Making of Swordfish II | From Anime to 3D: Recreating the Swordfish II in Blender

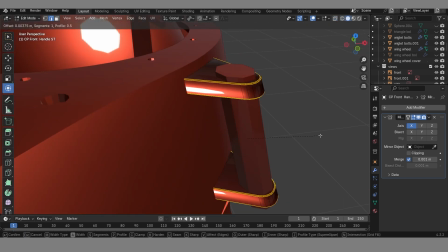[4:03]
I also added subtle elements like bolt handles and the headlights, little touches that ground the design.
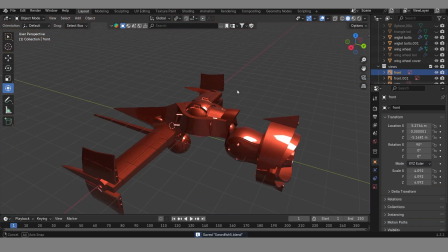[4:10]
Once everything was in place, it was ready for painting.
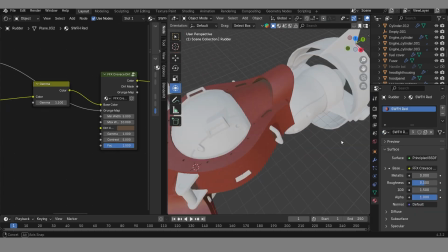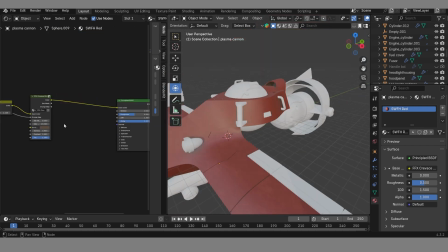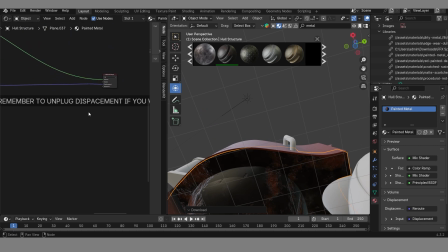[4:26]
For the red and black body and engine paint, as well as the metallic textures on the plasma gun,
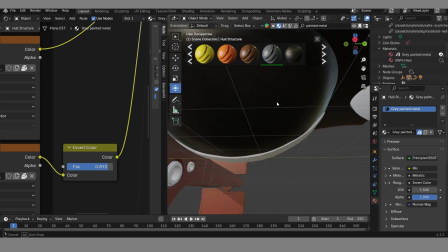[4:32]
I used the Blender Kit's free textures as the base, and I mixed and matched several textures,
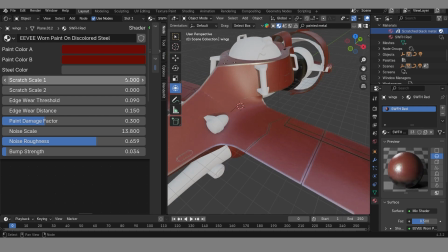[4:38]
blending them together. Also, thanks to Christopher Fazer's custom texturing nodes that made the process easy and fast.
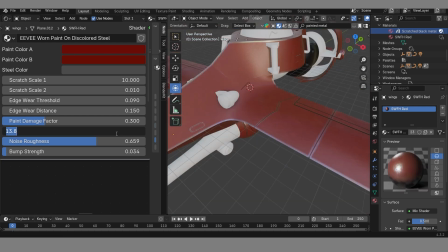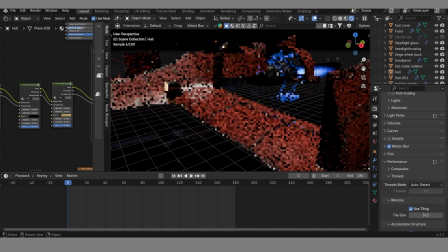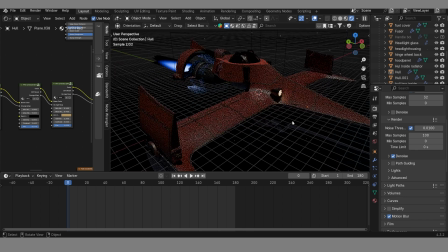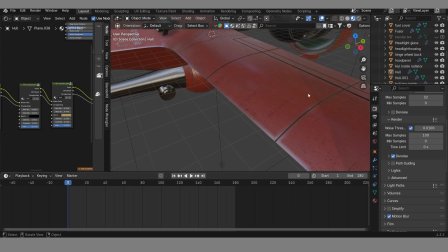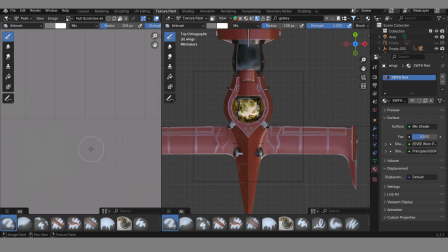[5:22]
Then I added custom scratch maps with a custom brush. These wear marks help bring the ship's rugged look into life.
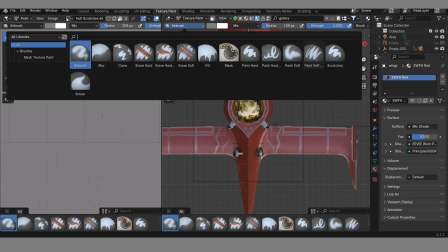[5:30]
Like it's not flawless, it's been through all, just like the world of Bebop.
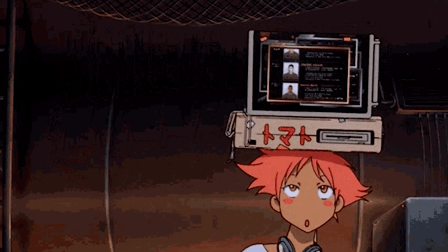[5:37]
Now here is where the patience came in. I'm working on a humble GTX 1660 Ti laptop. Not the fastest setup out there, but EV got the job done in about 15 to 20 minutes.
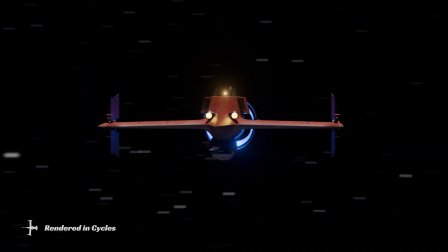[5:58]
But for more accurate and cinematic punch, I had to try cycles,
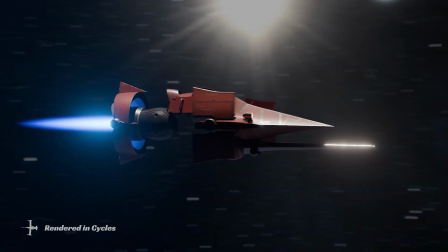[6:02]
which obviously took longer, but the materials and the lighting came to life.
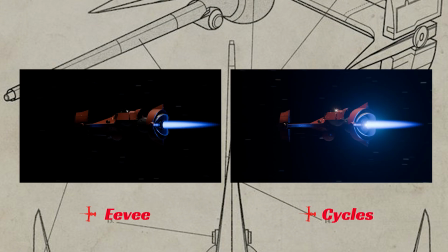[6:07]
And here's the side-by-side comparison of Sword 2 rendered in EV as well as Cycles.
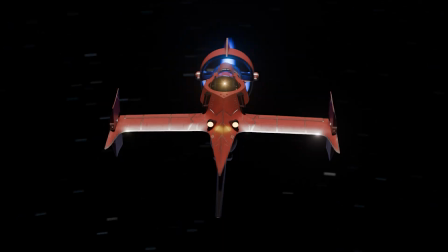[6:13]
EV is fast and efficient, but Cycles, it delivers that weight, realism and softness in the lighting that just hits different.
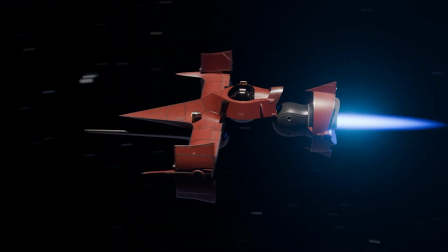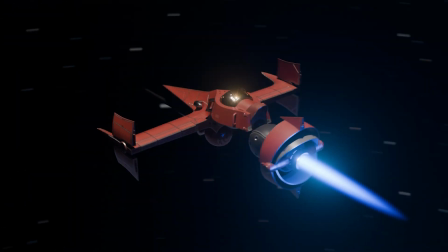[6:28]
So here it is, the final result, the Swordfish 2 rendered in Cycles. Hope you liked the build.
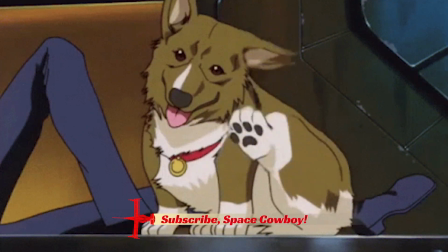[6:33]
Hit that sub button if you want more recreation like this. Drop in comments what should I build next.
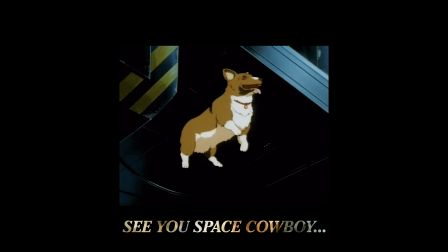[6:38]
Until next time.